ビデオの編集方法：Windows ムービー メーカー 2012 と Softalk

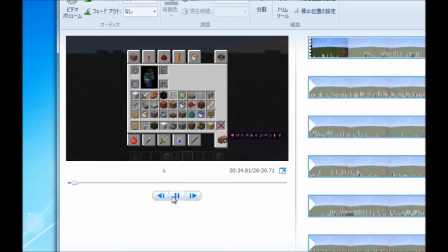例えば1回目の暖炉を作るシーンはそのまま使います
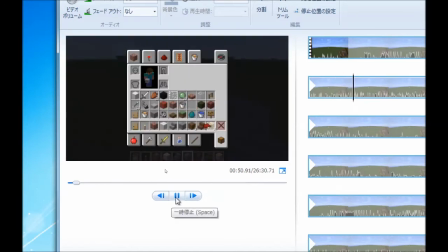暗くなってしまいましたどうやら寝るみたいですここは関係ないのでカットするか早送りにしましょう
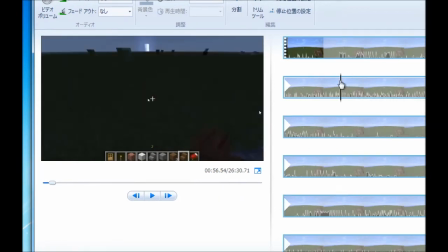問題の部分のスタート地点まで移動して分割をクリックします
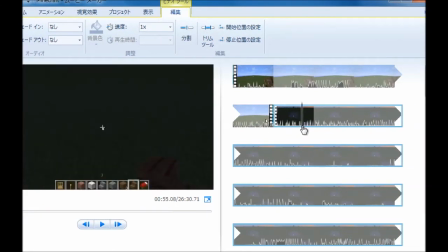今度は、問題のシーンの最後に移動して、分割をクリックします。
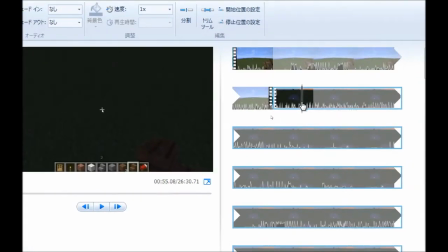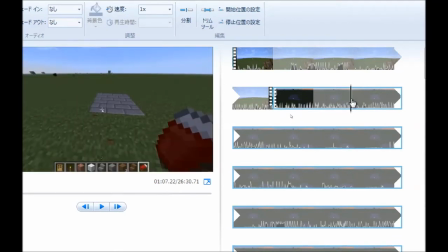朝になったここです。
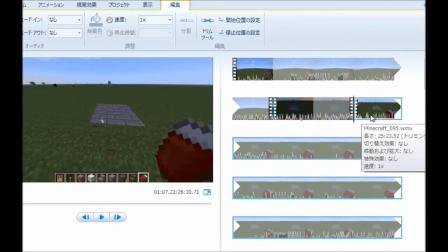問題のシーンを選択して、速度を変更します。今回は、4倍速にしてみます。
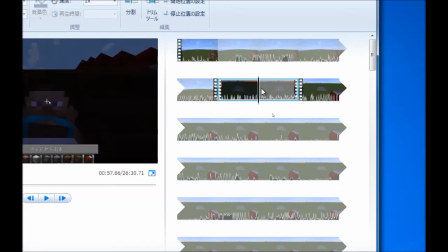逆に、重要な部分を、スロー再生することもできます。
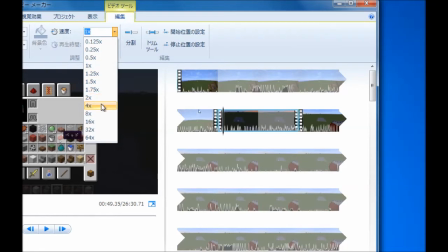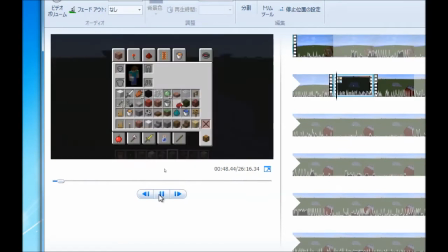倍速にすると、いらなくない。はい、でも、さして重要でもないシーンを、うまく次のシーンへ、つなげます。
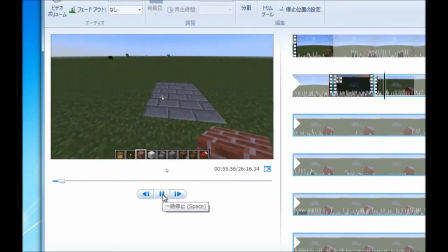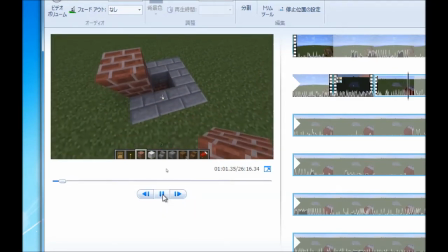編集したら、左のプレビュー画面で、すぐに確認できるので便利です。
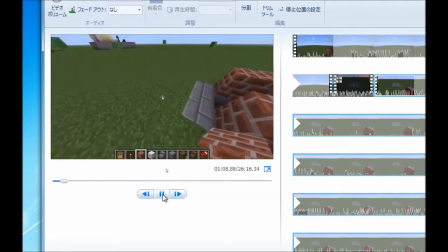2012から、ライブの名称が消えました。さらに、倍速時に、音声も速くなるようになりました。
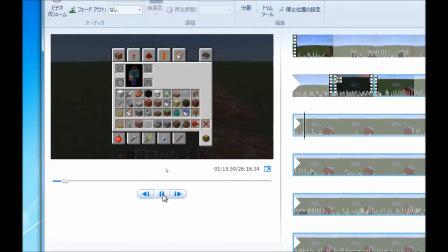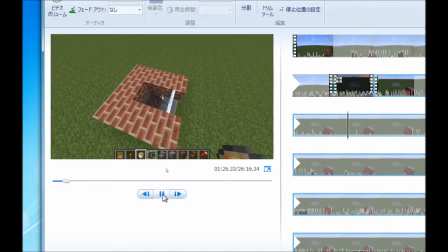プレビューを見ながら、どんなナレーションを入れるか、考えています。
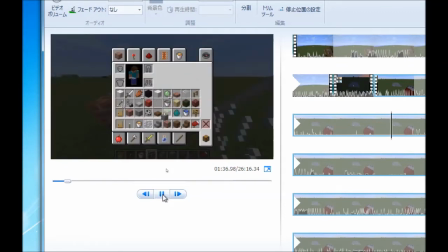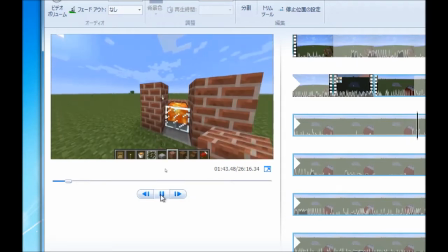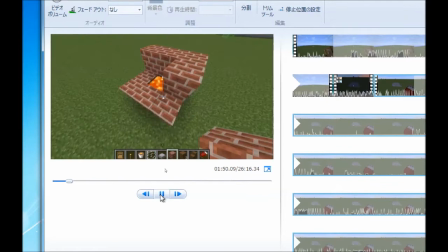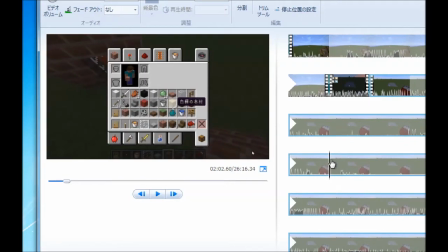この、間違いを修正するシーンは、カットしたいと思いますカットする前後を分割して、削除します
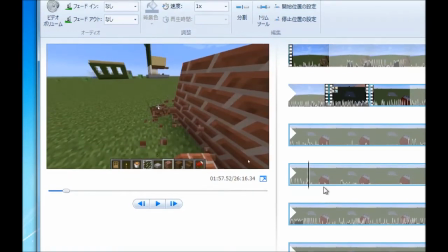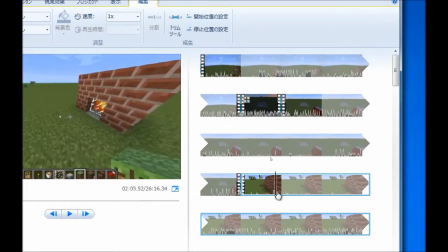編集は、ほとんどこれの繰り返しです
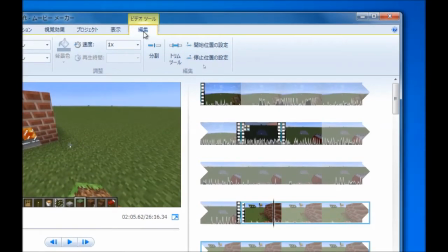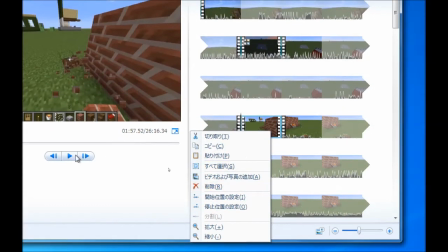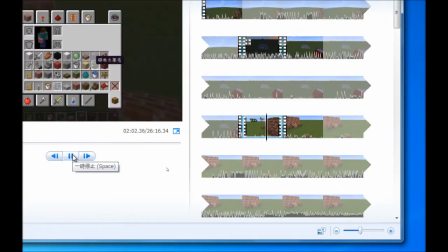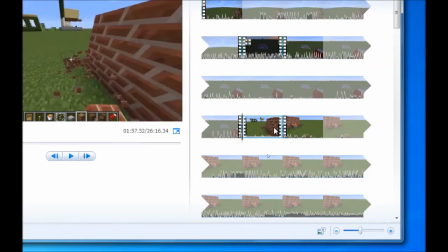カットした場合は、シーンの繋ぎ目が不自然になる場合もあるでしょう
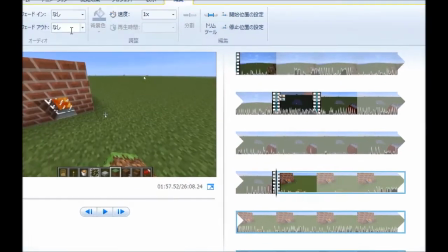そんな時は、アニメーションを加えます
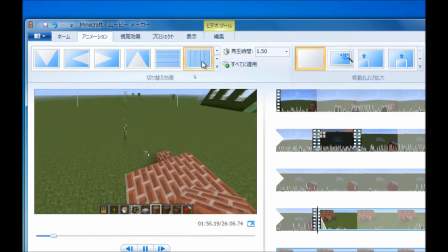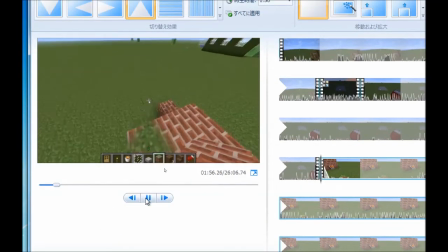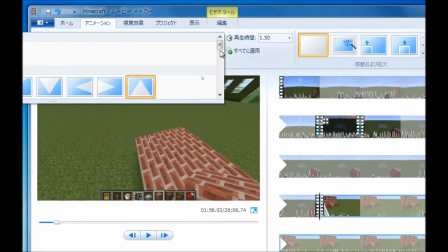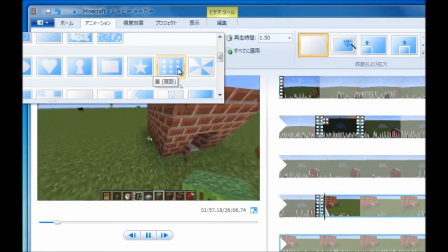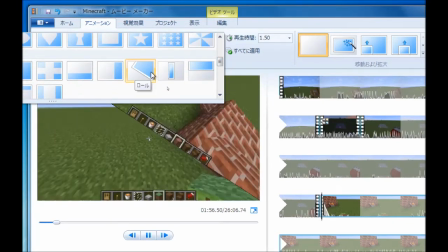切り替え効果も、すぐにプレビューできるので、便利です
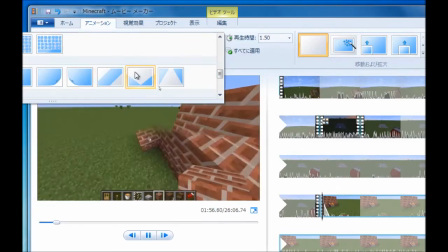画面の移動が激しいものは、全く別の画面へ移行するのに、便利です
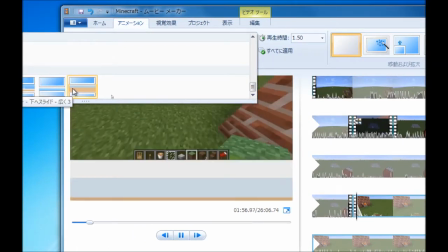今回のような小さなカットは、控えめなアニメーションが最適です